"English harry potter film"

Good morning, class. Today I will be analysing 6 different shots from Harry Potter. I will describe what the audience can see, the type of shot, and the effect on the viewer.
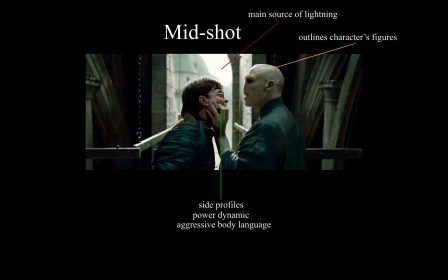[0:11]
So, first of all, if we look over here, what can the audience see? The audience can see the protagonist, Harry Potter, on the left, being held tightly by the face by their antagonist, Voldemort. Their side profiles are visible, showing the contrast between the two characters. They are in the centre of the screen.
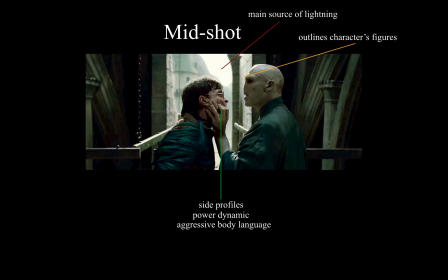[0:27]
The main source of light is shining towards the camera, outlining the characters' figures. Otherwise, the lighting around them is dark. The director has used a mid-shot. Now, what is the effect? The mid-shot shows the power dynamic between the two characters.
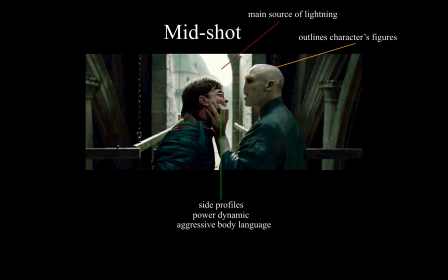[0:43]
It allows the viewer to pick up on the characters' movements and gestures as well as the emotion. From body language that is seen, Voldemort is clearly in control, and the mid-shot helps emphasizes that.
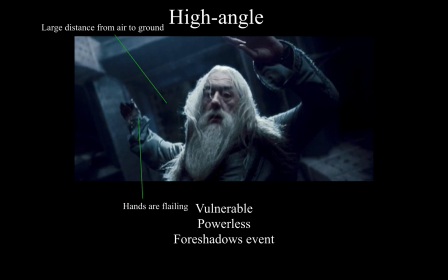[0:54]
Next. So, over here, the audience can see the character Dumbledore falling to his death. It is shot from a high angle, and the viewer is able to see the large distance from his position in the air to the ground. His hands are flailing in the air and his beard is tangled. His facial expression seems to be hopeless.
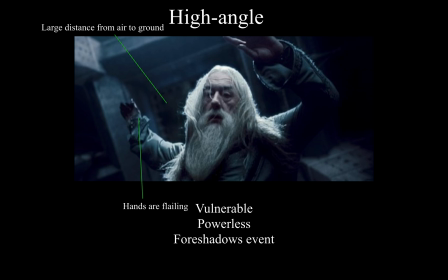[1:14]
The shot makes the character seem vulnerable or powerless. It foreshadows what will happen soon, yet it captures the emotion of desperation and hopelessness. This creates tension as the viewer feels afraid but is aware of the following event.
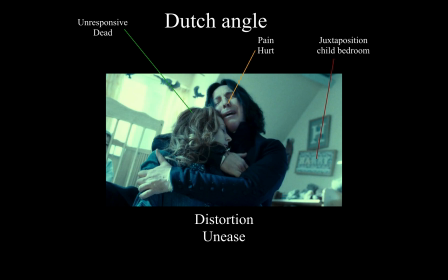[1:28]
Now over here, the director has used a Dutch angle. The audience can see Snape hugging tightly the other character, Lily, who seems to be unresponsive and dead. Snape is crying and hugging her very tightly. He is clearly in pain and hurt. In the background, there is a child's bedroom and some toys that belong to a child.
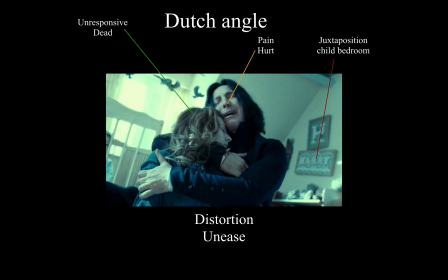[1:45]
Now, what is the effect of this and why did the director use it? The Dutch angle is used for the emotion of Snape to be captured. It is used for dramatic effect and helps depict the unease and disorientation of the character. It also helps capture the background, which is a child's bedroom.
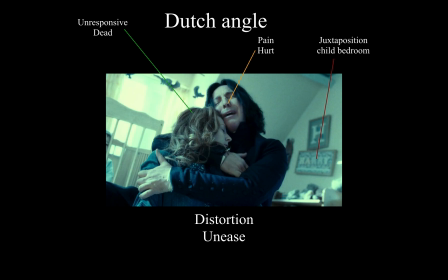[2:03]
The director uses juxtaposition as the child's bedroom is supposed to bring back feelings of joy, innocence, and happiness, but it's clear that the opposite emotions are present.
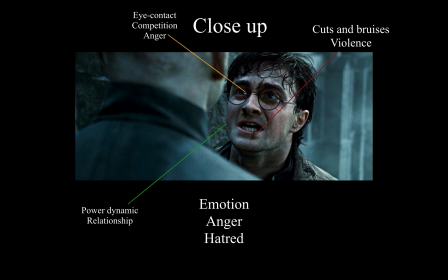[2:13]
Now, the director has used a close-up. So what can the audience see? The audience can see the protagonist, whom is looking directly at the antagonist's face. Harry has cuts and bruises all over his face, which suggests that he has been through violence.
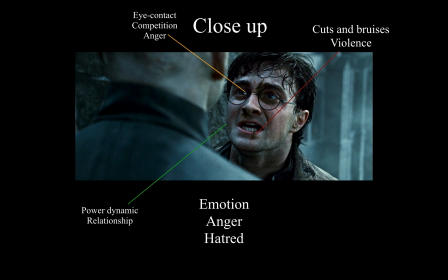[2:29]
The antagonist, Voldemort, is facing Harry Potter, and the shot is taken from behind. They are both making eye contact. The emotion depicted between them is clear: hatred and competition. The close-up depicts Harry's emotion. The bruises and cuts suggest that there has been violence, but the silence indicates that the fight is coming to an end.
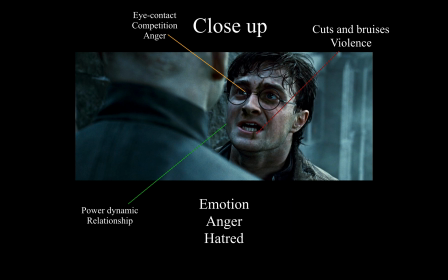[2:47]
The emotion of Harry's face is clear: competition and hatred. He is angry and frustrated. The shot emphasizes the power dynamic in the relationship between the two characters. Over here, once again, the director has used a close-up.
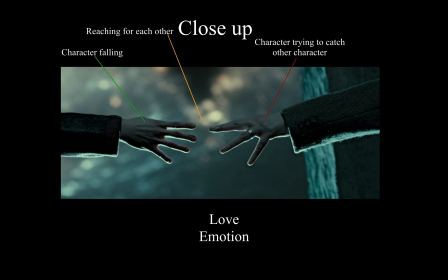[3:02]
Two different characters' hands are photographed. They are reaching for one another, yet there's some distance between them. The character's arm on the right seems to be more reached out, while the other arm seems weaker. This could suggest that the character on the left is falling and the character on the right is trying to help them.
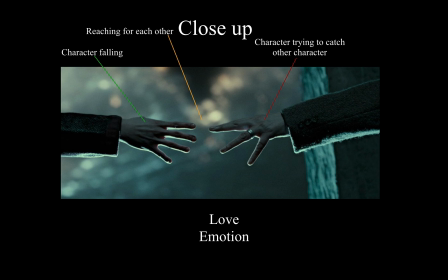[3:18]
The director has used a close-up to show the relationship between the two characters' feelings towards each other, which is obviously love, as they are both trying to reach out for each other desperately, physically and metaphorically. This shot allows for the viewer to concentrate on the two characters rather on the context of the surroundings.
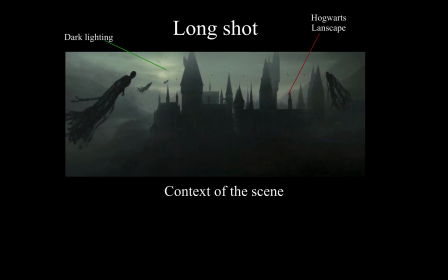[3:39]
Next, and finally, the director has used a long shot. The audience can see the silhouette of Hogwarts, along with dark mountains in the background. There are Dementors surrounding the area and forming a circle. This shot captures the dark, foggy lighting and the landscape.
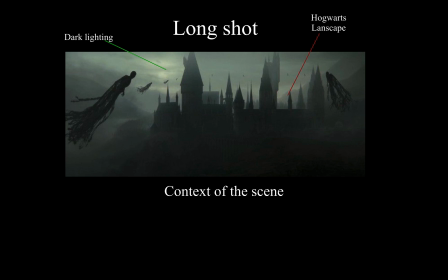[3:55]
What is the effect? The long shot allows the viewer to see the entire landscape. The dark lighting suggests that there is evil surrounding the area as the Dementors are approaching, shows the context of the scene, and foreshadows what is about to happen.